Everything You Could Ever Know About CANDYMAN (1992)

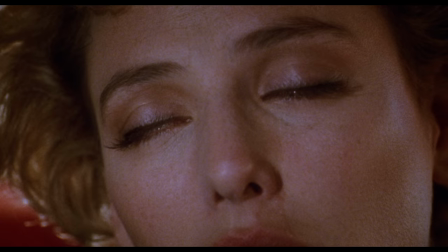Anyways, when she gets hypnotized for the film, it put her in a really intense state of relaxation.
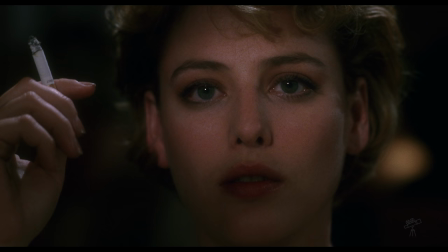Her eyes would get really glassy and her pupils would dilate.
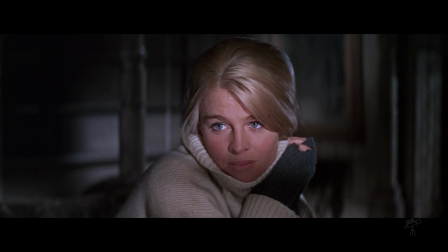You could normally tell when they did it by the lighting, which was inspired by this shot of Julia Christie's character in Dr. Zhivago.
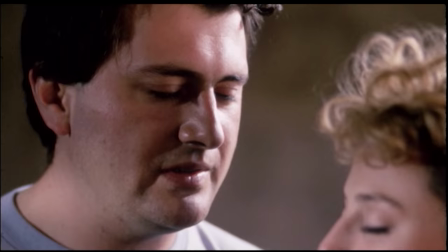When they started, it took Rose about 10 to 15 minutes to get Madsen into that hypnotic state.
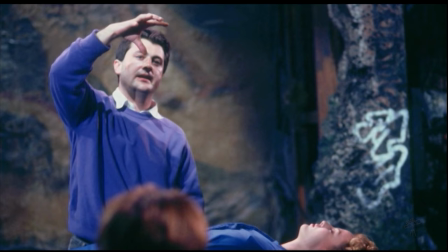They had to leave the set and be escorted back to a silent crew.
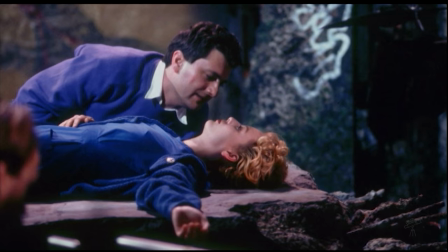Towards the end, Rose was able to hypnotize Madsen without having to take her to another room and would instead do it in a corner.
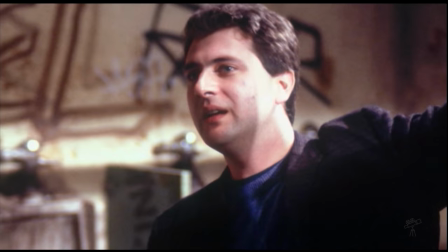According to Madsen, when going into that hypnotic state, she would start to not be able to hear anything else other than the sound of Bernard Rose's voice.
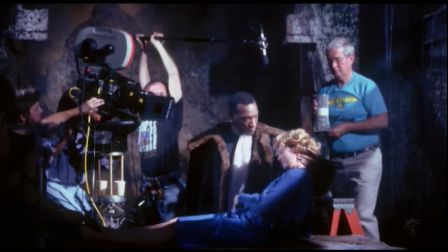Alan Poole says it was taxating on the crew because they would get the scene ready and have the lights and camera up, then Bernard Rose would come in on set.
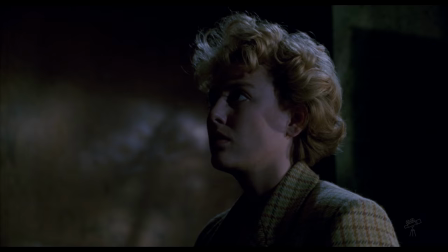At this point, the crew had to stay completely still and quiet down. Rose would then softly speak to Madsen and hypnotize her for about 20 minutes.
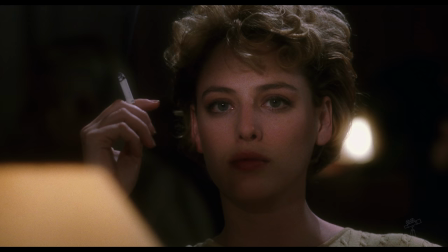He would then whisper roll camera. There was no slate or any yelling, it would just turn into a very quiet shoot.
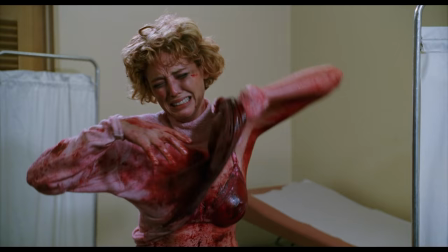Madsen says one of the most challenging aspects of filming was not being touched because she would either be covered in blood, hypnotized, or have burned makeup.
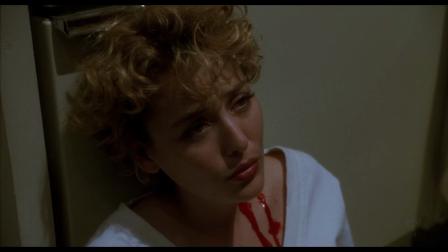She felt very separated from the crew and feels Rose loved that because that's how Helen was feeling, isolated and alone.
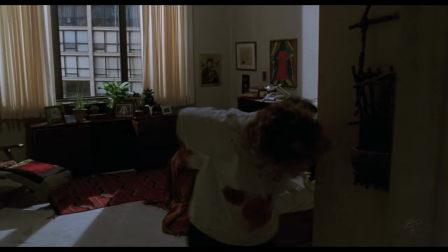By the end of filming, Madsen says getting hypnotized wasn't a good place to be because she would forget entire shooting days, and Rose knew that so they had to stop with that method.
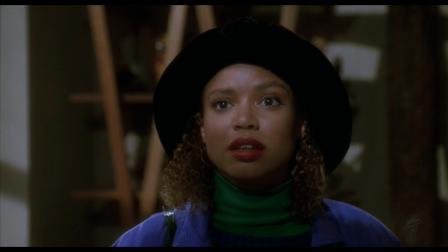According to Alan Poole, they also hypnotized Casey Lemons when she came in contact with Candyman.
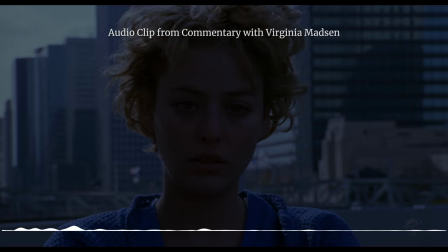It's, we had to have like, I think we took about a week off because it just got bad, you know, we all had to walk away for the holidays.
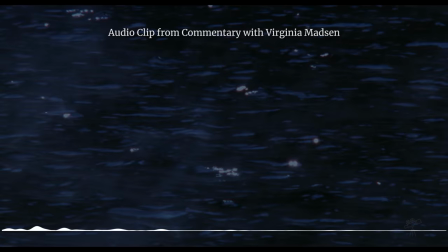We, we finished on Christmas Eve and we came back right after New Year's.
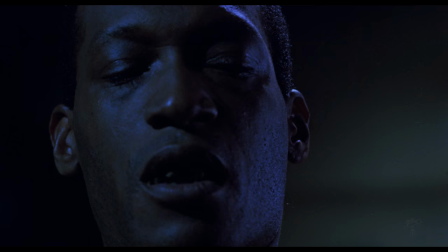Referring back to the movie, Helen reveals Candyman's bee-filled torso,
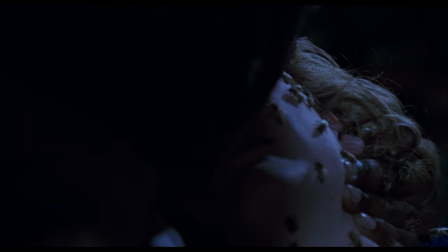so he takes the opportunity to make his move and decides to kiss Helen with a mouthful of bees, resulting in her passing out,
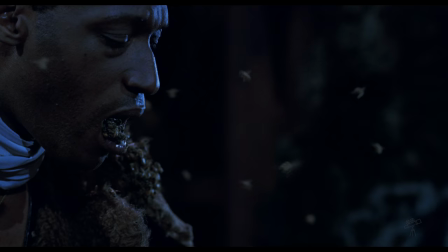again. The shot of bees coming out of Tony Todd's mouth was 100% real.
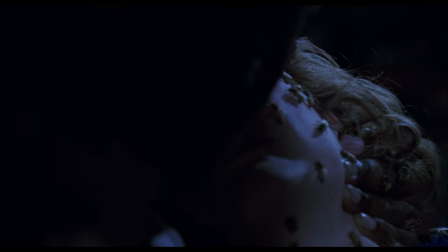I originally thought maybe they made a prosthetic head of some sorts, but no, that's actually Todd in the shot. Mark Coolier made a denture that would go inside Todd's mouth with latex sheets that would grip to the sides of his mouth to protect him from bees.
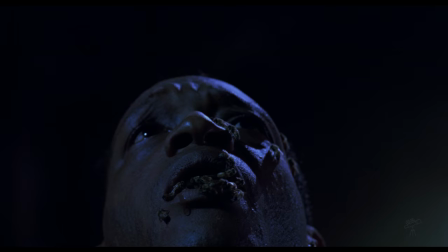Unfortunately, while delivering a line, Tony Todd said one of the bees got behind the denture and was crawling to the end of his mouth.
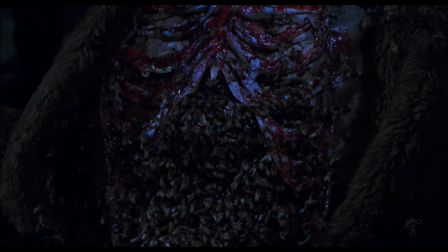Also, for the chest reveal, they used foam, latex, and a plastic for the ribs. The chest piece had lungs that could deflate and inflate to make it look like he was breathing.
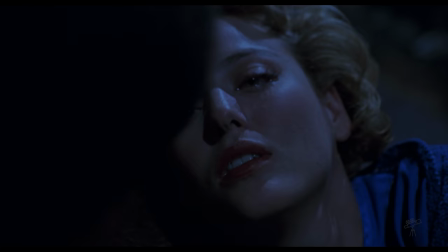The trick to making the effect look real is to avoid having it look like it was sticking out too far.
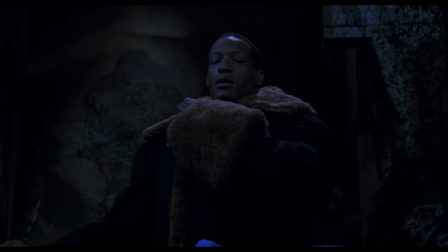Thankfully, they had a lot of experience with Frank and Hellraiser. The entire chest area was covered with sweet syrup to attract the bees.
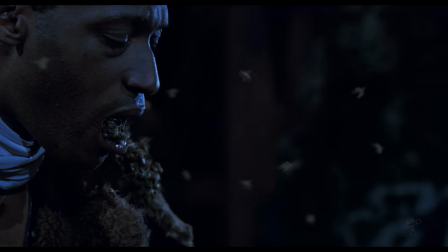Unfortunately, they would sting if they got stuck under the arm or collar. The good thing is, Tony Todd would receive a bonus every time he got stung.
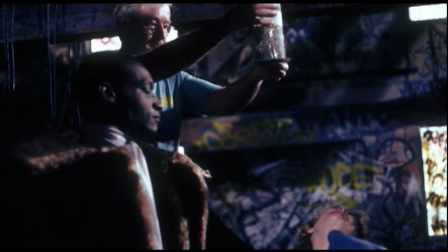To get the bees on Candyman, Norm and Gary would paint Tony Todd with Queen Bee Pheromone, which would make bees think Tony Todd was the Queen Bee.
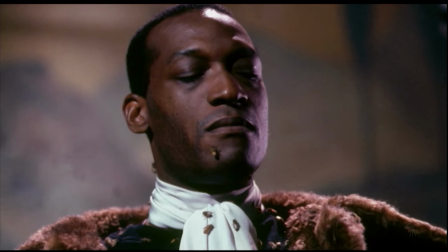These shots took days to film because of how complicated it was.
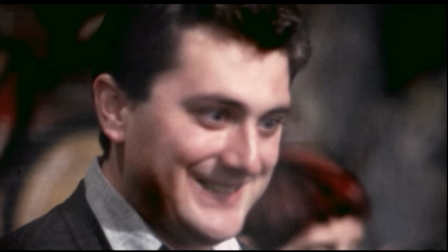According to Rose, everyone got stung and it got to a point where crew members wouldn't show up to work because they were so freaked out at how many bees there were.
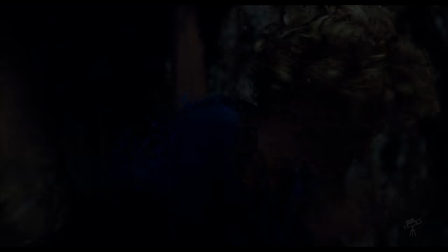I guess it seems like they were hiving a problem. Helen wakes up and finds herself alone.
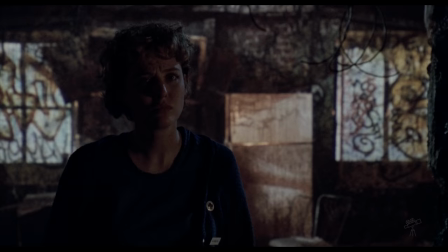As she walks through the lair, she finds a piece of graffiti that shows Candyman's lost love, signifying the Hightower surprise.
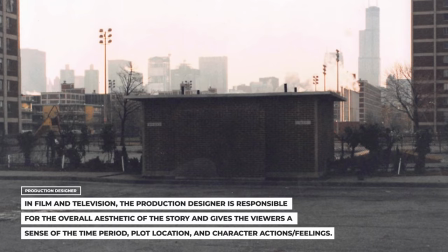Production designer Jane Ann Stewart went to Cabrini Green with the other filmmakers during pre-production to get a feel of the scenes they would film there.
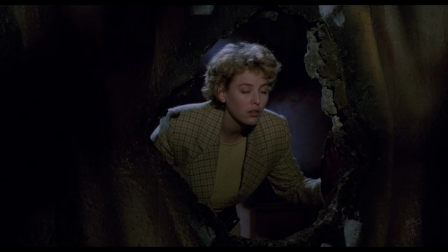An aspect she took back to her work was the feeling of having to go through holes and always discovering new rooms.
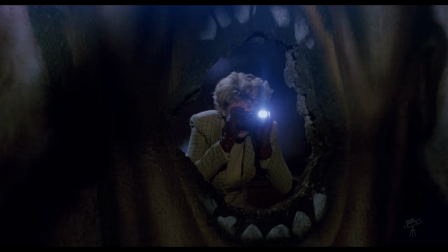In real life, the Cabrini green walls were so fragile you could actually punch a hole in the wall, steal everything, then leave.
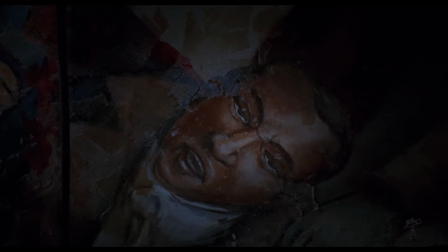This is what inspired her sets for Candyman. She wanted Helen to almost feel like she was in a maze.
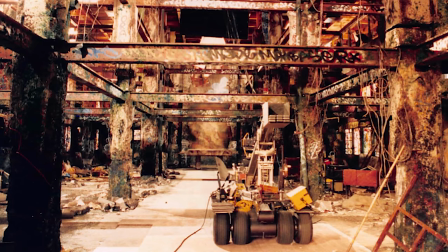For all the graffiti in Candyman's lair, Stuart worked with artist Kelly Deco to make up all the art on the walls.
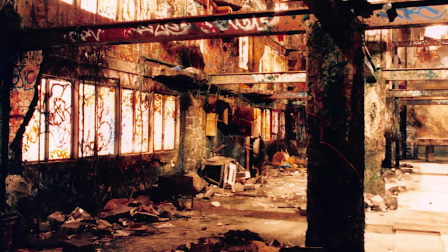After Deco finished her work, she used glycerin and paint to wear down the paintings as much as possible to give the scene more texture.
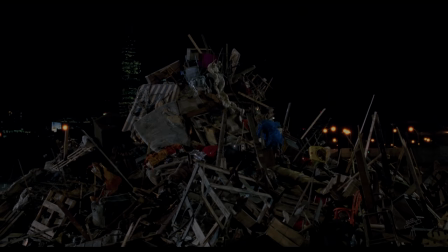When When Helen walks outside, she hears the cries of the baby inside a large pile of garbage. As she enters to save baby Anthony, Jake wakes up and assumes Candyman has arrived.